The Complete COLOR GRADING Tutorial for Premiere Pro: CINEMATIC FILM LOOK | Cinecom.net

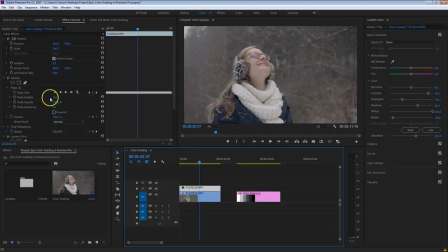[12:20]
So in your effects controls here, underneath your mask, you will see a feather option. Make sure to increase that a little bit so that you won't see that there's any mask here. Basically, at any cost, you want to avoid that people notice your color gradings. So if your mask is visible, then perhaps change something in here.
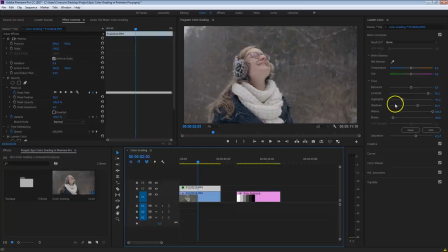[12:36]
Just never do anything drastic in here. That's something that you should have done in your original clip here down below. All right, we're going to create another mask. Skin tones is something very important. When you get your skin tones right, you got awesome footage. So again, I'm going to grab the layer on top here on which we've just added that more contrast with that mask here as well.
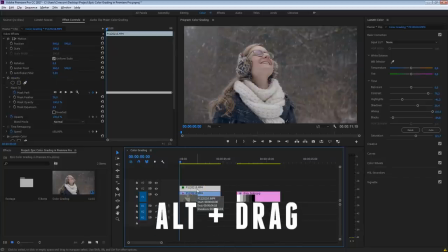[12:54]
And I'm going to duplicate that again by holding down the Alt key on my keyboard, drag that to channel number 3.
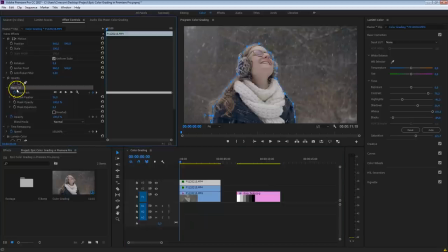[13:00]
Now it has copied everything, so I'm going to delete the mask around Kim first, because now I want to work specifically on her face. So again, grab that pen tool here, and I'm going to zoom in a tiny bit more on Kim, something like this, and just draw a path around her face.
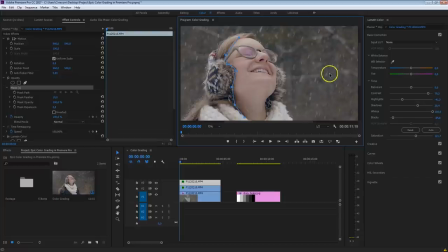[13:19]
Make sure to only select the skin tones, and usually that's also the neck of the person, like here. Again, it doesn't have to be that perfect, but you do want to do your best as quickly as possible. There we go. We've got it selected. We are in the beginning of the clip. Hit that play button, and that will track it again.
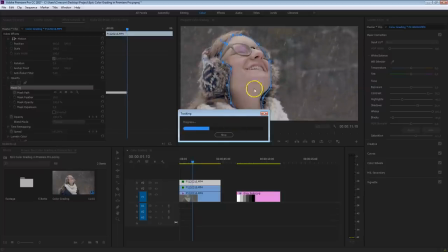[13:38]
If your tracking goes wrong, press that stop button to adjust, but don't mind it too much. As you can see here, we are a bit on the line of Kim or face, but that doesn't really matter that much. There we go. We've got our face isolated right now. The tracking went pretty well, and here comes the magic now.
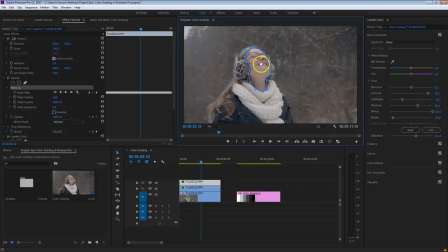[13:54]
We're going to add a bit more warmth into Kim, her face. We can do that with the temperature slider. Now, this is something that you shouldn't do on the overall image, because that is really going to push that yellowish color in every tone, in the highlights, in the blacks, in the shadows, everywhere.
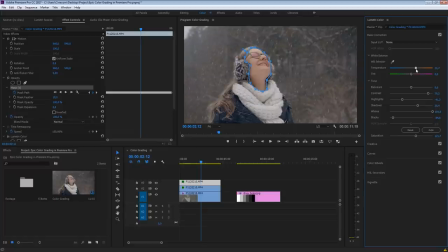[14:10]
So that's why I'm always very careful with this temperature slider. But it does work great on skin tones, as you can see. That really makes her pop out. You can also work with the saturation here. And what also works very well is just adding more contrast.
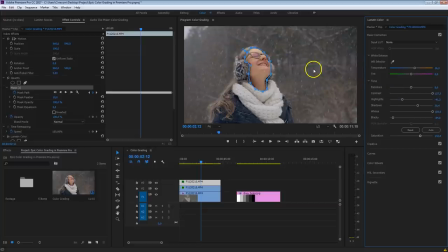[14:24]
As you see, we are adding different layers of contrast, where the background has the littlest contrast, her body a bit more, and her face gets the most contrast. That really makes her pop out and pull the viewer towards her. Another great setting is when you go into the creative tab here, is to increase the sharpness,
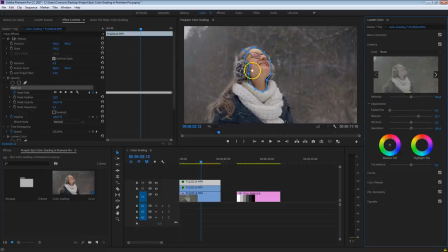[14:42]
to make her face more sharpened and I'm doing that specifically on her face because real sharp footage isn't considered that cinematic. So you want to be careful with this slider here as well. If you are going to use that, make sure to use that on specific points because you don't want to sharpen stuff that is out of focus like the background here.
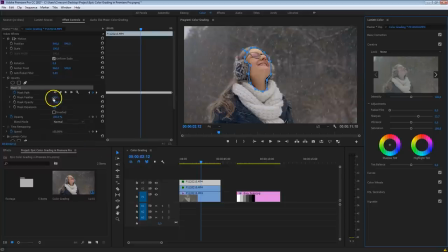[14:59]
So once that is done, again, make sure to perhaps increase the feather a bit more of that mask if that is necessary. So have a look at this here. She looks great. Let me just show you the before and the after of those skin tones. Isn't that awesome? All right, we are almost through it.
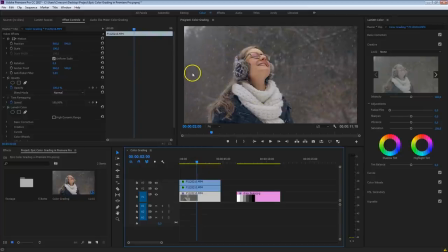[15:16]
We are done with color grading Kim, but there is a bit more that we can do about the environment, again, to pull the attention towards her. The scene is still pretty dull, and that's because we don't really have much colors here in the background and so on. So what I'm gonna do here is create a custom lens flare. We've got this highlight here on top, and that is great.
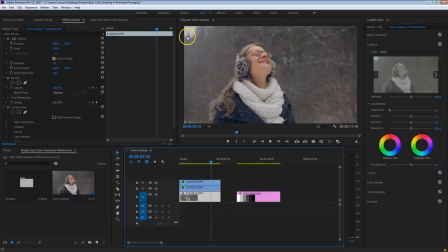[15:35]
We're going to use that to create some sort of a sun that is casting light on Kim. And to do that, I'm going to create a new solid. You can do that here from the bottom below from your project panel.
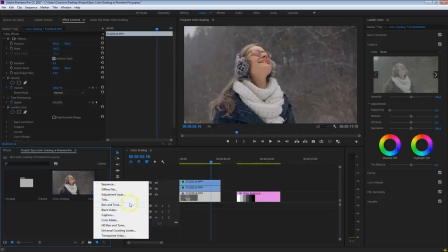[15:46]
Click on that and select the color mat from here. Press OK.
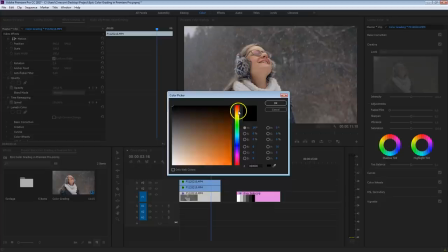[15:50]
And we're going to select a very orangey color mat, something like this.
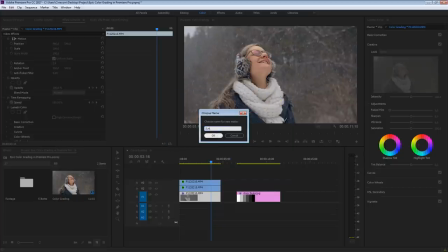[15:56]
Press OK. And just give that any name, for example, the sun. Press OK and drag that layer on top of everything.
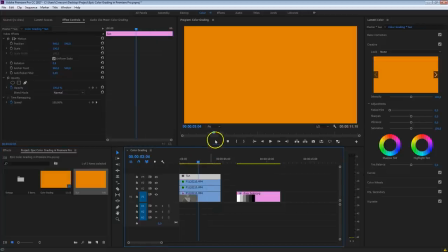[16:03]
And we're going to create a mask on this sun. I'm going to just set the scale here for a moment to 25%.
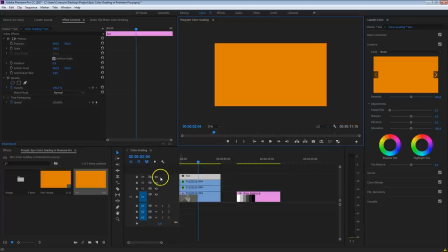[16:09]
And I'm going to disable that layer too so that I can see where I am drawing this.
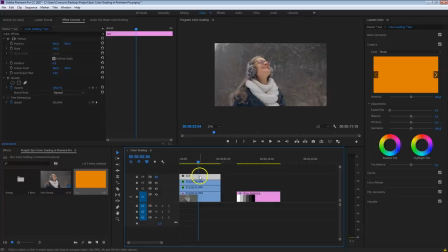[16:14]
Make sure that you have that layer selected. Even if it's disabled, you can still work on that. I'm going to grab the pen tool under the opacity and I'm going to draw a quick triangle, something like this. I'm going to enable that layer again so they can see what I'm doing.